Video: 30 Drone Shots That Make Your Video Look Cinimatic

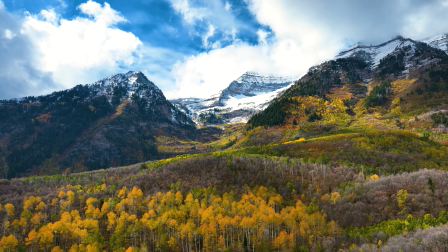(0:00)
James here with New Adventure Films. To be a great drone pilot, you need to fly with a purpose.
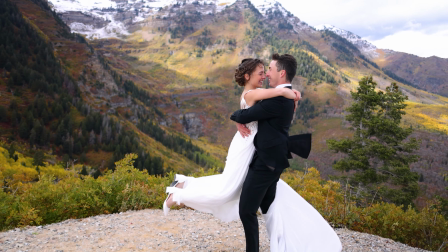(0:05)
And every great drone shot starts before the drone even leaves the ground.
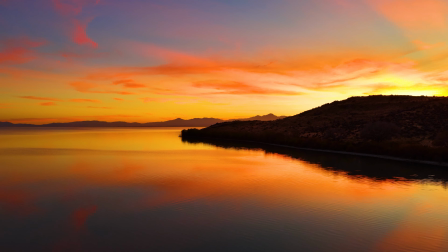(0:09)
Flying with a purpose means knowing exactly what shot you want, how you're going to get it, and why it matters to your story.
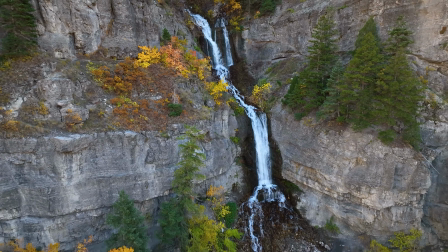(0:16)
Instead of wandering through the sky, you're creating motion that guides the viewer's eye and builds emotion.
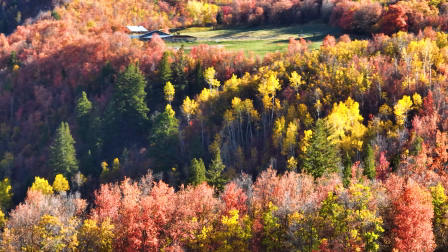(0:22)
What separates out average drone footage from truly cinematic aerial video is not just the camera settings,
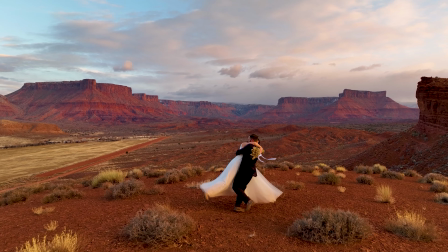(0:29)
location, or time of day, it's the movement of the drone.
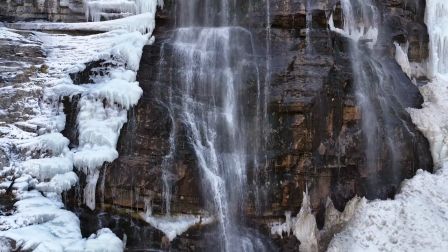(0:33)
In this video, I'm going to show you how to move your drone to get the 30 best drone shots for cinematic storytelling.
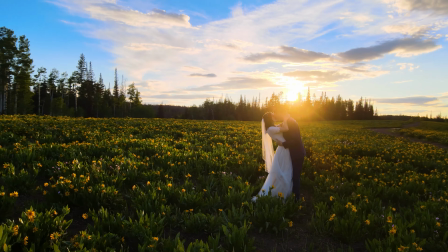(0:40)
I will also show you how each of these moves will impact your audience in a way that captures specific, powerful emotions.
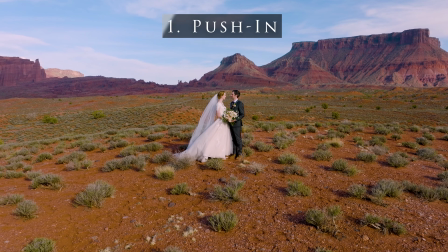(0:47)
Let's get started. A push-in shot is a cinematic drone shot where you fly the drone slowly forward towards a subject or landscape,
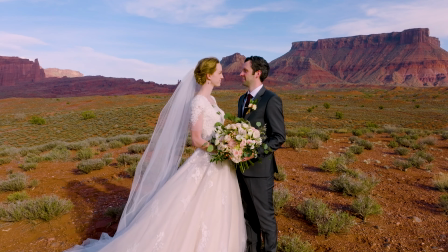(0:55)
gradually getting closer while keeping the focus centered in frame. A push-in shot is meant to guide the viewer's attention exactly where you want it.
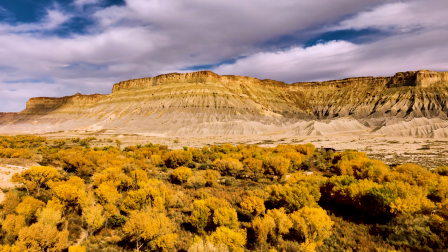(1:03)
In the movie industry, this has been used many times as an establishing shot.
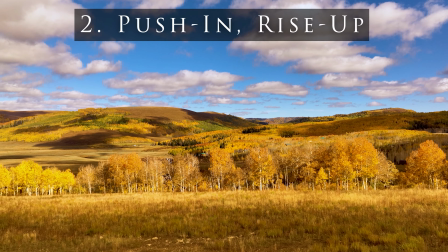(1:07)
Adding to the push-in shot, a push-in rise-up shot is where you fly the drone forward while simultaneously ascending.
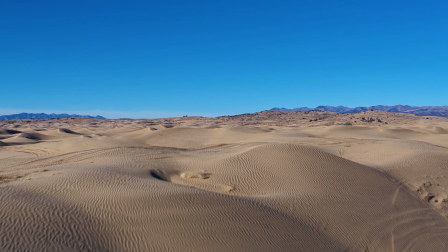(1:14)
This shot is often used to create a dramatic reveal of the area below by exposing more of the landscape as the drone rises up.
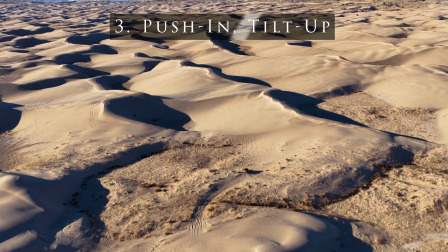(1:22)
A push-in tilt-up shot is where you fly the drone forward while tilting the gimbal upwards.
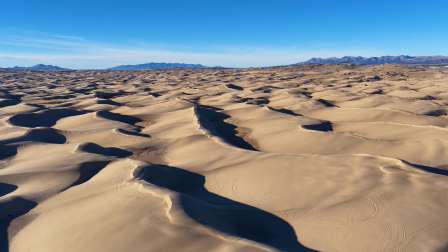(1:28)
Instead of just moving closer, the camera gradually reveals more vertical detail, shifting the viewer's perspective from the foreground to the height and scale above.
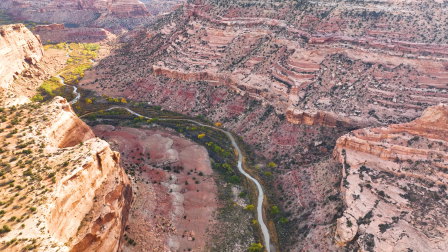(1:37)
This shot can be used to create a dramatic reveal by unveiling towering elements in the background as the camera tilts up.
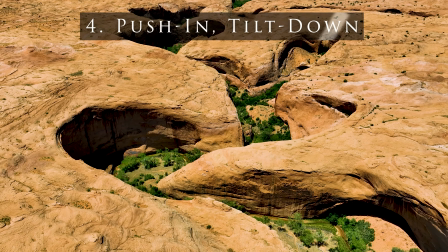(1:44)
A push-in tilt-down shot is where you fly the drone forward towards the subject while tilting the gimbal slowly downward.
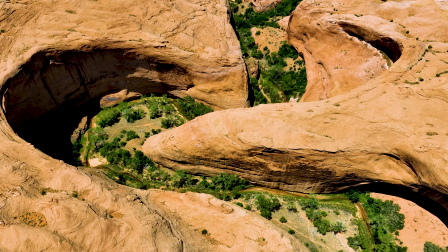(1:51)
As the drone advances, the camera reveals more of what's below, transitioning the viewer's perspective from eye level to a more grounded or top-down view.
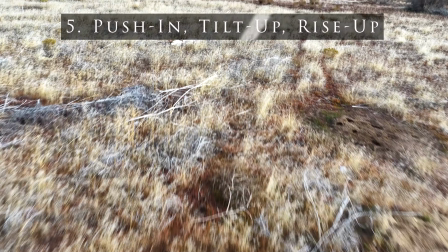(2:02)
A push-in tilt-up rise-up drone shot is a powerful cinematic move where
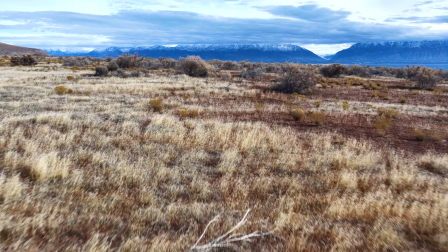(2:07)
you fly the drone forward while simultaneously ascending and tilting the camera upward.
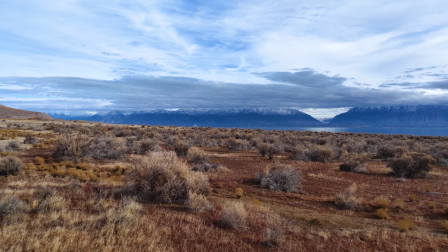(2:11)
This triple movement creates a layered reveal, bringing the viewer closer, elevating their perspective, and unveiling the height and scale all at once.
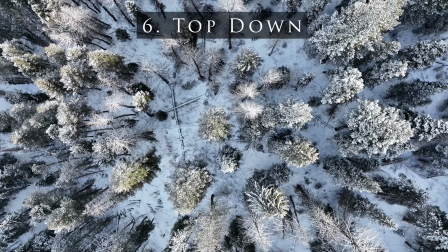(2:21)
A top-down shot is where the drone is moving in position directly above a subject while the camera points straight down at a 90-degree angle.
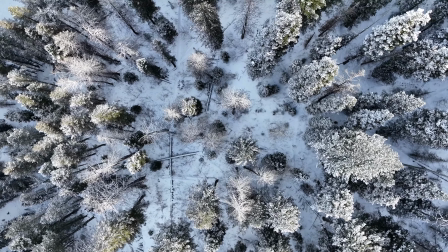(2:29)
This perspective removes the horizon and creates a flat, graphic look that highlights shapes and patterns on the ground.
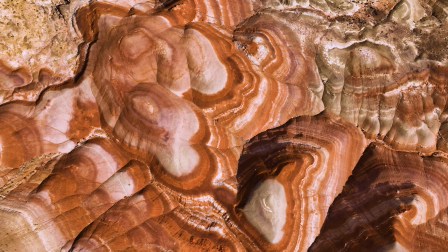(2:35)
This shot is commonly used to show the patterns and textures in landscapes,
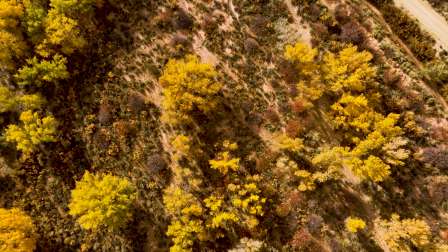(2:39)
establish geography and layout of a location, and add a unique abstract perspective that viewers don't normally see.
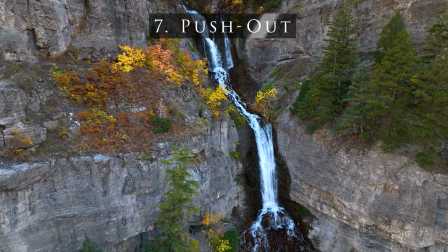(2:47)
A push-out shot is created by flying a drone slowly backwards, increasing the distance between the camera and the subject.
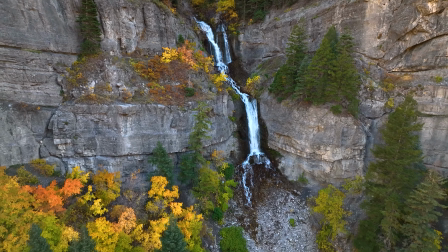(2:54)
Instead of drawing the viewer in, this shot gradually reveals more of the surrounding environment.
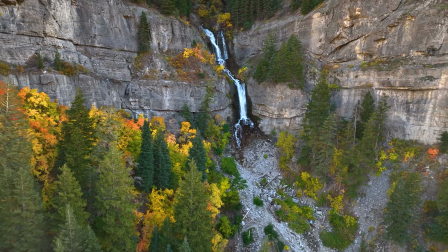(2:59)
This shot is commonly used to reveal scale by expanding from a tight subject to a wide landscape.
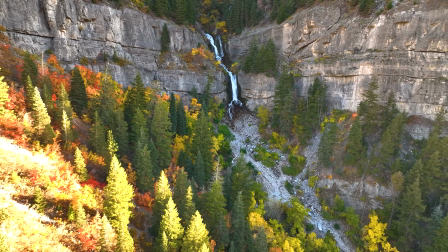(3:04)
It can also be used to create a powerful closing shot that leaves the viewer with a sense of space and completion.
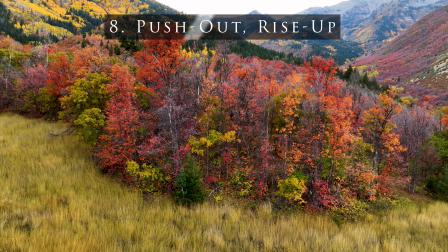(3:10)
With a push-out rise-up shot, you fly the drone backwards while simultaneously ascending.
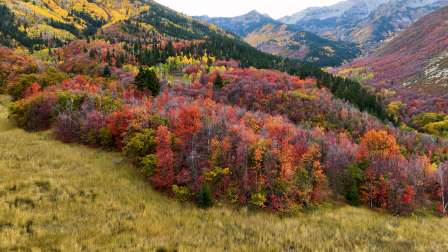(3:16)
As the drone pulls away and climbs, the foreground becomes smaller in frame and the surrounding landscape gradually opens up,
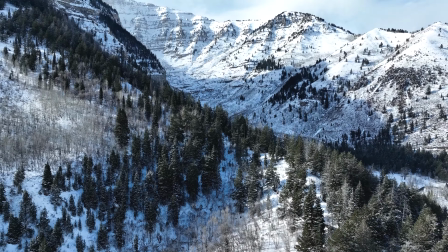(3:23)
creating a powerful sense of scale and perspective.
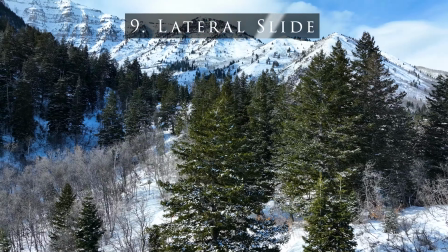(3:26)
A lateral slide shot is a smooth side-to-side movement where the drone flies horizontally either left or right.
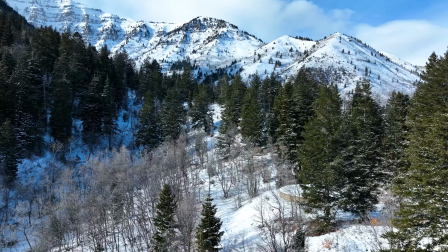(3:32)
The drone slides across the scene, creating a sense of motion and depth as foreground and background elements shift in parallax.
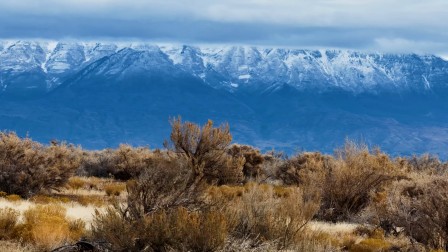(3:39)
This shot can be used to reveal landscapes gradually, follow vehicles, or add cinematic movement to static objects.
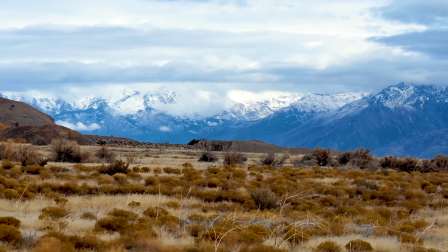(3:47)
Because of the layered motion it creates,
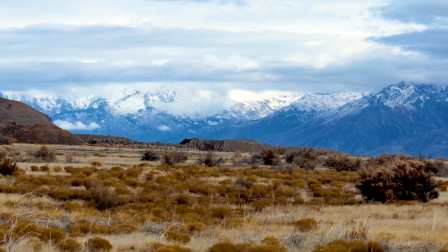(3:49)
the lateral slide is especially effective for adding visual interest and professional cinematic feel to otherwise simple compositions.
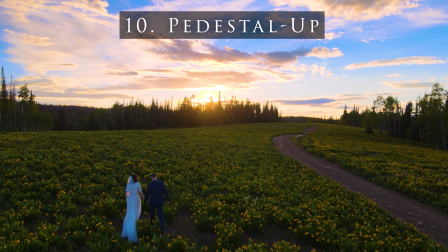(3:57)
A pedestal up shot, also known as a boom up shot, is a vertical camera movement where the drone rises straight upwards while keeping the camera pointed forward.
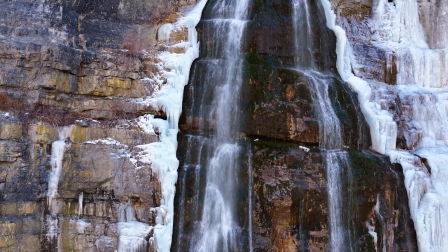(4:05)
This shot is commonly used to reveal scale and environment.
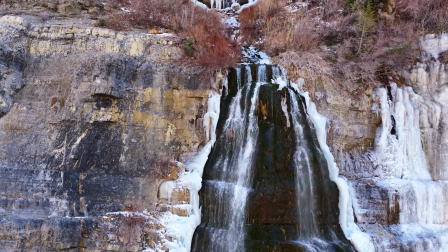(4:09)
It can start tight on a subject such as a person or waterfall in this case, and then slowly rise to unveil the surrounding landscape.
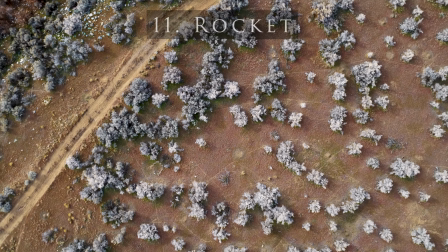(4:21)
A rocket shot is a fast vertical ascent where the drone rapidly flies straight up, often from a low starting position while keeping the camera pointed downwards.
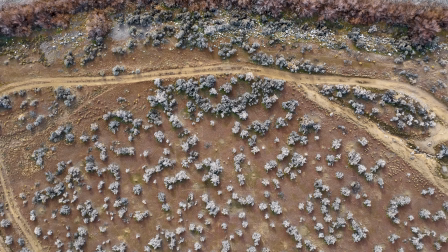(4:29)
This shot is commonly used for high-impact reveals.
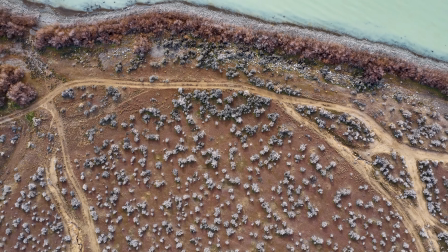(4:32)
It can begin close to a subject and then blast upward to unveil the surrounding landscape in a powerful cinematic way.
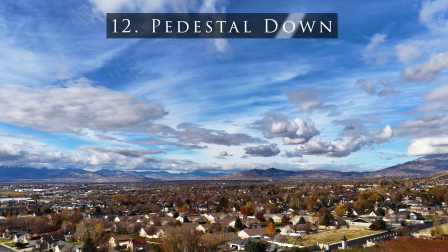(4:40)
A pedestal down shot is where the drone moves straight down, often while keeping the camera focused on a subject.
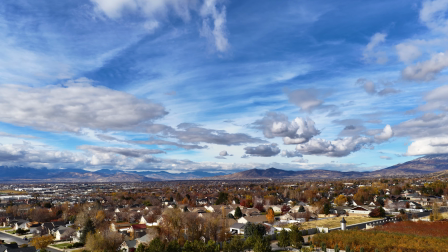(4:46)
It can also be used to bring the viewer down to reveal a scene.
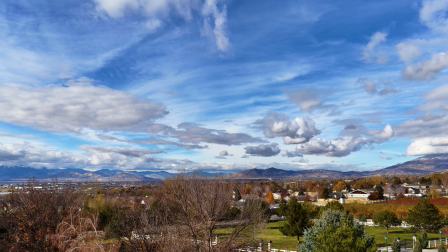(4:50)
Pedestal down shots are also effective for ending sequences, creating smooth transitions or gently revealing details that weren't visible from a higher vantage point.
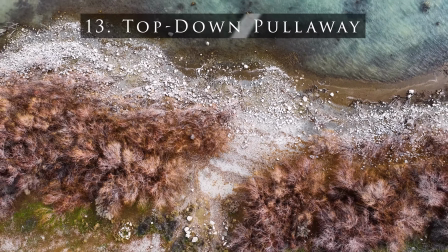(5:01)
A top-down pullaway shot is a cinematic aerial technique where the drone starts low and directly above a subject
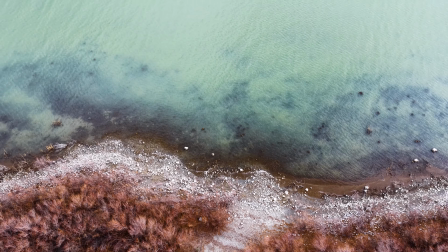(5:07)
with the camera pointing 90 degrees straight down and then flies upward and backward to reveal the surrounding environment.
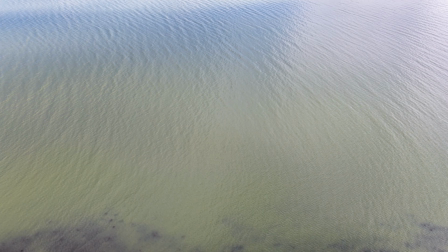(5:13)
This shot is commonly used for dramatic scale reveals and clean transitions.
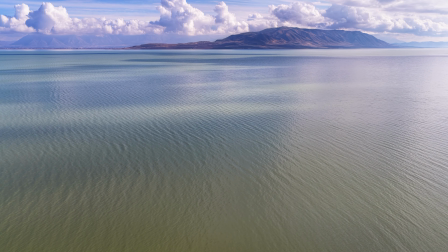(5:17)
The top-down perspective creates strong graphic compositions, patterns, and symmetry,
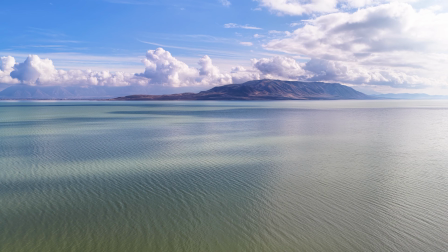(5:22)
while the pull-away movement adds depth and context, making it a powerful way to open or close a cinematic sequence.
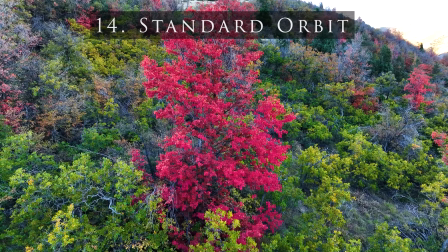(5:29)
A standard orbit shot is where the drone flies around a subject at a consistent radius and altitude while keeping the camera locked on the center point of interest.
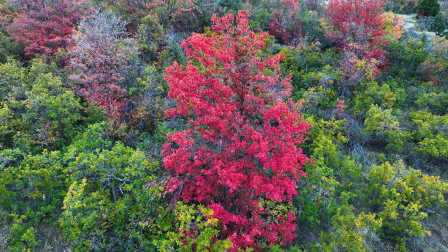(5:38)
The drone maintains smooth, even motion, creating a balanced and controlled rotation around the subject.
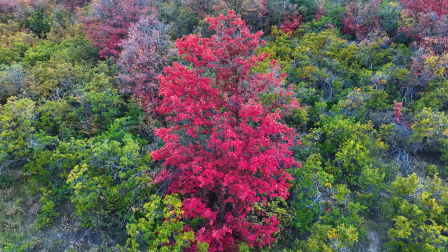(5:43)
This shot is commonly used to highlight a subject from all angles while adding cinematic motion.
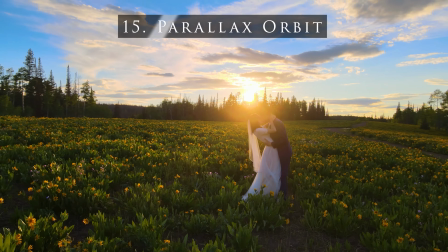(5:49)
A parallax orbit also circles a subject, but instead of staying perfectly centered,
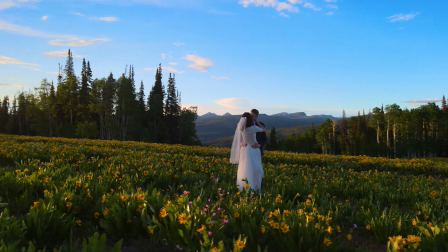(5:54)
the drone's movement and framing create noticeable separation between the foreground, subject, and background elements.
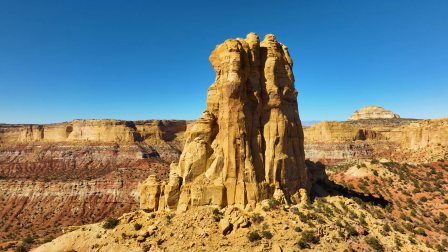(6:00)
The key difference is depth perception. A standard orbit emphasizes a symmetrical and clean rotation.
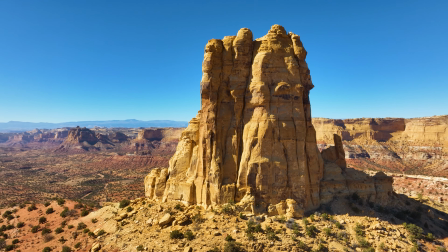(6:06)
A parallax orbit emphasizes layered motion and spatial separation, making the scene feel more three-dimensional and dramatic.
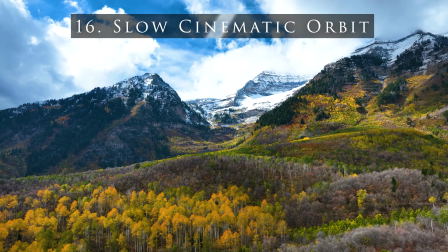(6:14)
A slow cinematic orbit is a large radius circular movement where the drone flies in an
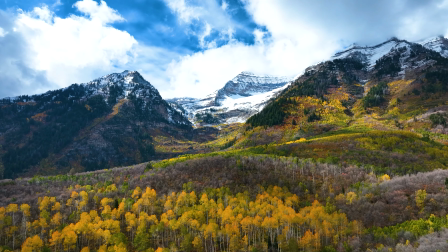(6:20)
arc around a subject from a greater distance while keeping it framed in a wide-angle composition.
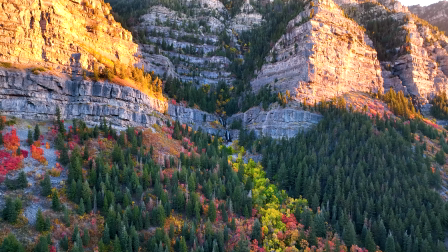(6:25)
Unlike a tight standard orbit, this shot emphasizes the surrounding landscape, allowing the environment to play a major role in the visual story.
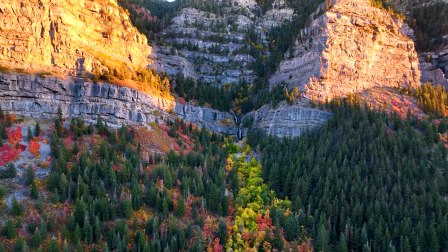(6:34)
Because of the wider radius, the movement feels smoother and more majestic,
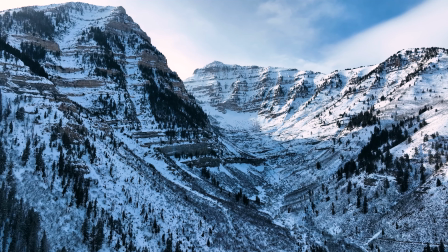(6:38)
making it ideal for storytelling moments where the location is just as important as the subject.
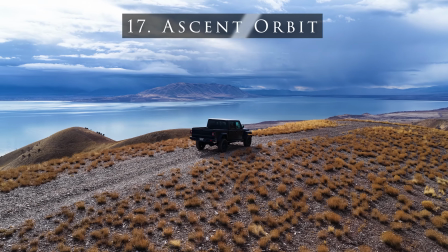(6:44)
An ascent orbit shot is where the drone circles around a subject while gradually gaining altitude at the same time,
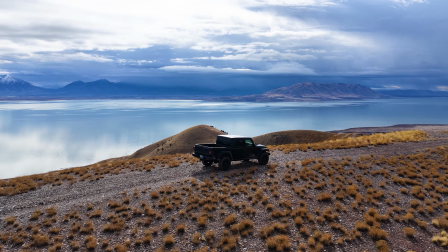(6:50)
causing the perspective to shift from eye level to a higher, more expansive view.
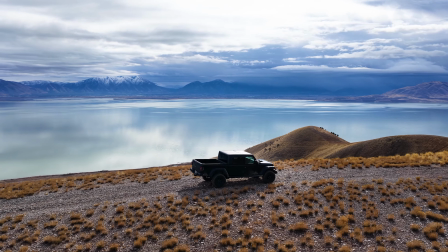(6:55)
This shot is commonly used in creating dramatic scale reveals,
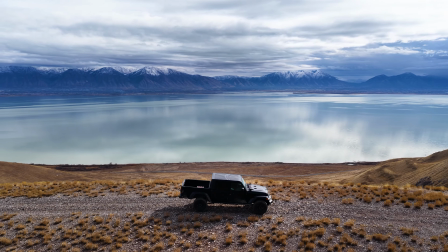(6:59)
transitioning from an intimate subject shot to a wide establishing view, or ending a sequence with a sense of lift and cinematic closure.
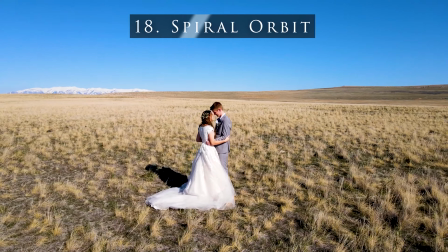(7:08)
A spiral orbit shot is a complex aerial maneuver where the drone orbits a subject while
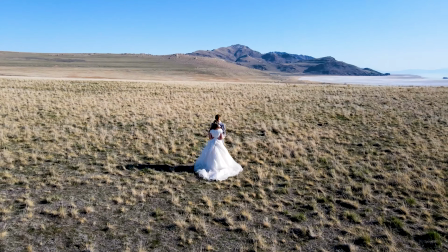(7:13)
simultaneously ascending or descending while moving closer or further away.
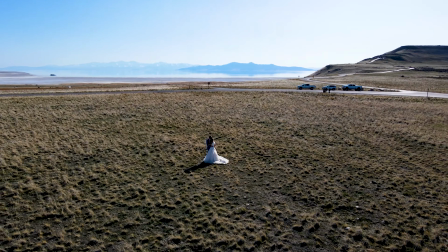(7:17)
This shot is commonly used in delivering powerful cinematic reveals, transitioning from a tight hero shot to a sweeping landscape view,
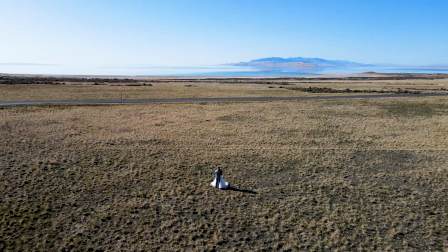(7:26)
emphasizing scale, isolation, or grandeur, or ending sequences with an epic, elevated perspective.
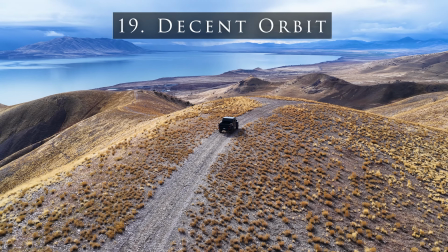(7:35)
A descent orbit shot is a cinematic aerial move where the drone circles around a subject while gradually descending in altitude.
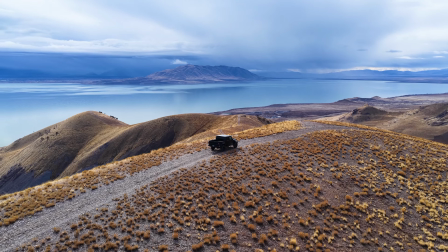(7:42)
The result is a smooth spiral motion that wraps around the subject while revealing new angles and perspective as the camera drops.
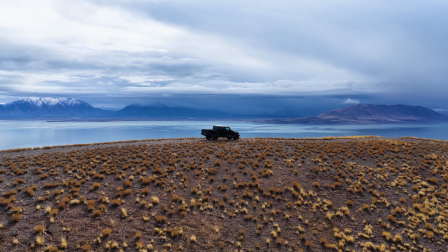(7:49)
The descent orbit is commonly used to add dramatic emphasis to a subject or transition from a wide establishing shot to a more intimate framing.
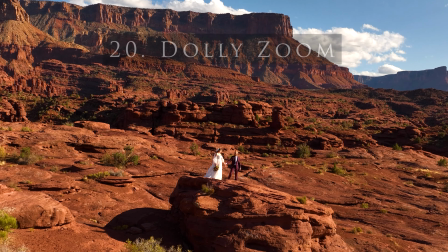(7:57)
The dolly zoom can be done by either moving away from a subject while zooming in with the focus or moving towards the subject while zooming out.
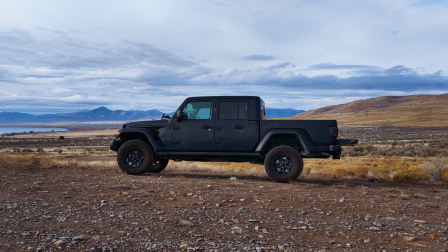(8:05)
It's commonly used by filmmakers to represent the sensation of vertigo, of falling away from oneself feeling, or a feeling of unreality.